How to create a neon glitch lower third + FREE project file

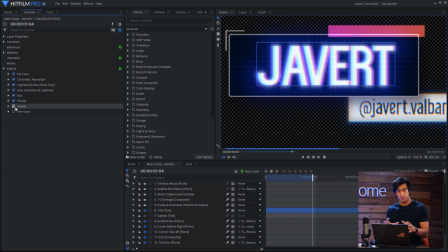[4:06]
Then I used flicker and shake to give it a little bit of sort of vintage distortion. And film grain as well to give it some texture.
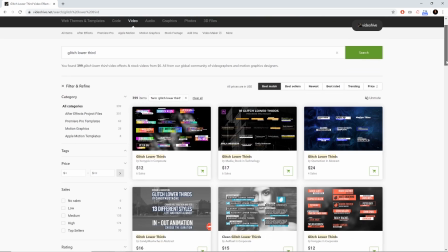[4:13]
The idea for these pluses and diamonds came from videohive.net, which is a great place to look if you're looking for references for your motion graphics.
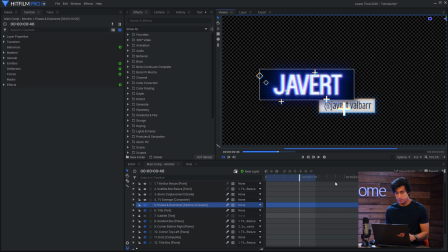[4:21]
And these were done with the particle simulator, so I'll just set that up in a new composite so that I can keep this one the way it is.
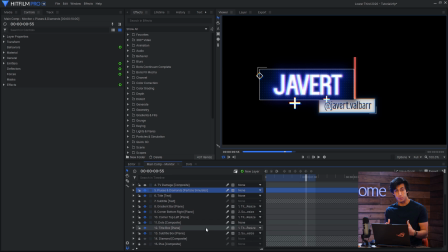[4:28]
The first thing you need to do before you set up the particle simulator is set up the textures.
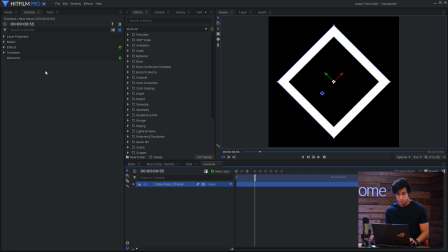[4:32]
So you can see I have a composite for a diamond, which is literally just two masks and then rotated 45 degrees.
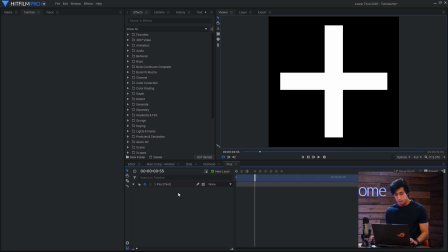[4:39]
And I also have one for the plus, which is just a text layer. And I've made both of these 500 by 500 because they don't really need to be that big.
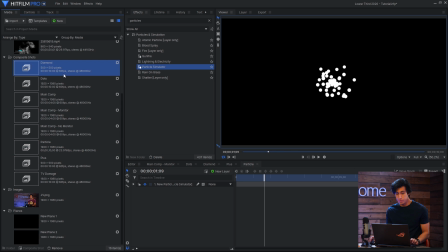[4:47]
When you set up your particle simulator, you'll want to make sure that you have the diamond and the plus textures inside that composite shot. They can be turned off, that's fine, but you have to have them in that comp. So in the particle simulator settings,
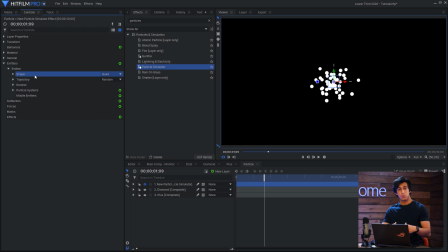[5:00]
what I'll do is change the shape to quad, which means the particles will be emitted from the shape of a square or a rectangle. What I did was I set this shape to the size of my lower third. Then I'll turn the speed of the particles down to zero so that they don't move.
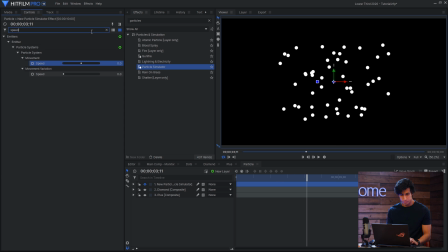[5:16]
And you can see they're already starting to flash on and off. Then I'll do particles per second. And for this, I'll just keyframe it from, say, 30, and I'll have it go down to zero.
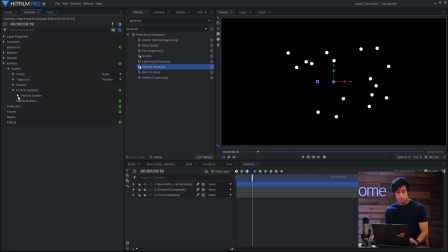[5:30]
So eventually they'll stop appearing. In the particle systems, what I'll do is go to appearance, it's texture source layer, and then set the source layer to one of the composites.
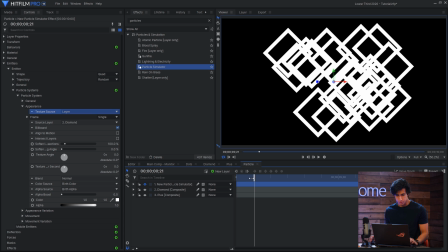[5:44]
And you can see that the particles are now using that shape as its texture. They're a bit big, so I'll make the scale smaller.
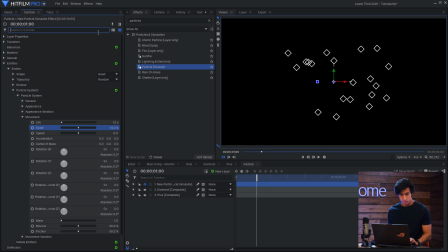[5:54]
And they're a bit uniform at the moment, so I'll increase the variation in the scale. If you want to increase the variation in the life or the speed or whatever, that's up to you. Feel free to do that. We've got the diamonds, now I just need to add in the pluses.
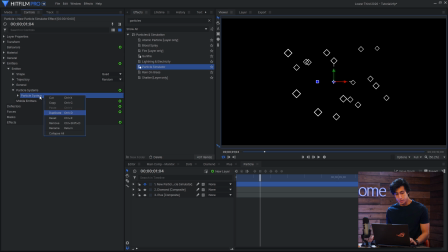[6:09]
I've already got my work done with the diamonds, so I'll just duplicate that and then change the texture to plus. They'll be on top of each other because they're doing the exact same simulation. Just go into general and change the seed.
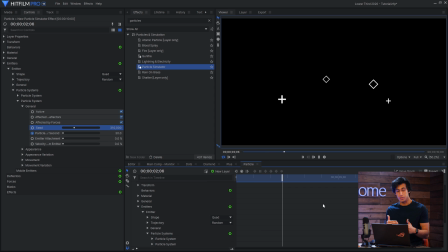[6:27]
And that's how you have the diamonds and the pluses flash on top of your lower third in a way that appears to be sort of random. Next up, we have a composite, which is the TV damage effect. And that is just flickering lines, which eventually turn off. And I turned on electrical interference and then just keyframe the quantity to go down to zero.
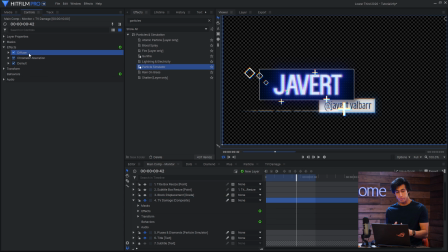[6:47]
I also added a diffuse effect to soften them a little bit, as well as chromatic aberration. And if you find that your graphic is showing a black background, the demult effect can help get rid of that.
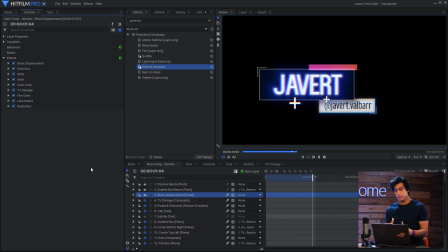[6:58]
Here's what the graphic is looking like at the moment. It's looking good, but it's still a bit clean. I want to add in some digital distortion and some glitches.
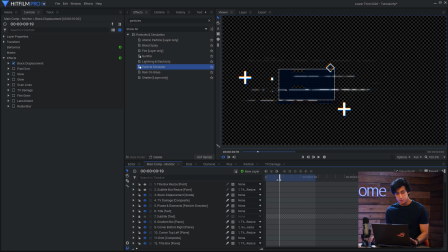[7:06]
So to do that, I'll create a new grade layer. The first effect I'll add is block displacement, and it does exactly what it says. It displaces blocks of your footage into different parts. I'll keyframe the displaced blocks parameter so that it isn't affecting it the entire time.
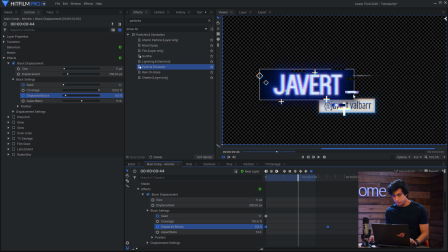[7:23]
But you can see it takes pieces out of your footage and just kind of spreads them out. Then I'll use the pixel sort effect. If you missed Tom's quick tutorial on this, you can find that in the card on screen. But this is really good at introducing sort of chaotic randomness. You just kind of drop it on and it works.
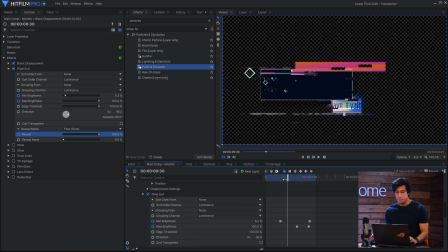[7:40]
I did have to keyframe the reveal so that it wasn't affecting the graphic the whole time. But other than that, I didn't really change a lot of the parameters.
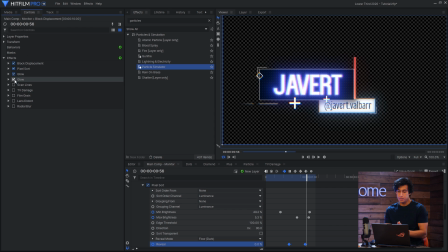[7:48]
Then we have two glow effects. These are both set to add to brighten the whole thing overall.
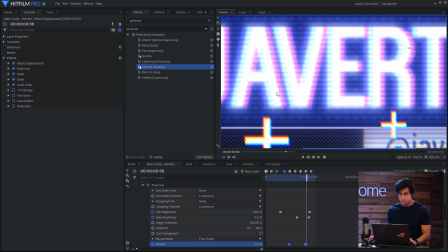[7:53]
Next is a scanlines effect. So if I zoom in here, you can see the effect that has, just makes it look a bit more digital.
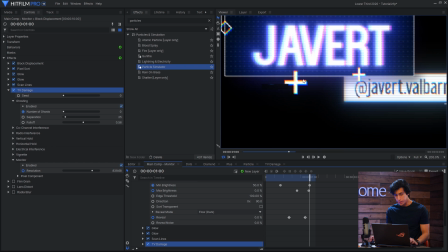[7:59]
And then I use TV damage for two effects, and that is ghosting and the monitor. So ghosting creates copies, sort of like cloning, and it helps fade them off into the distance.
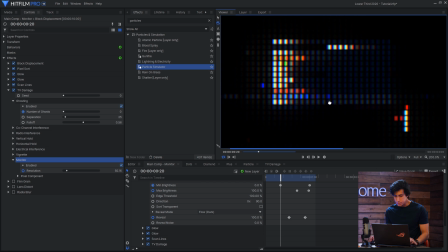[8:09]
And then monitor is how I got that pixely look that flashes up at the beginning.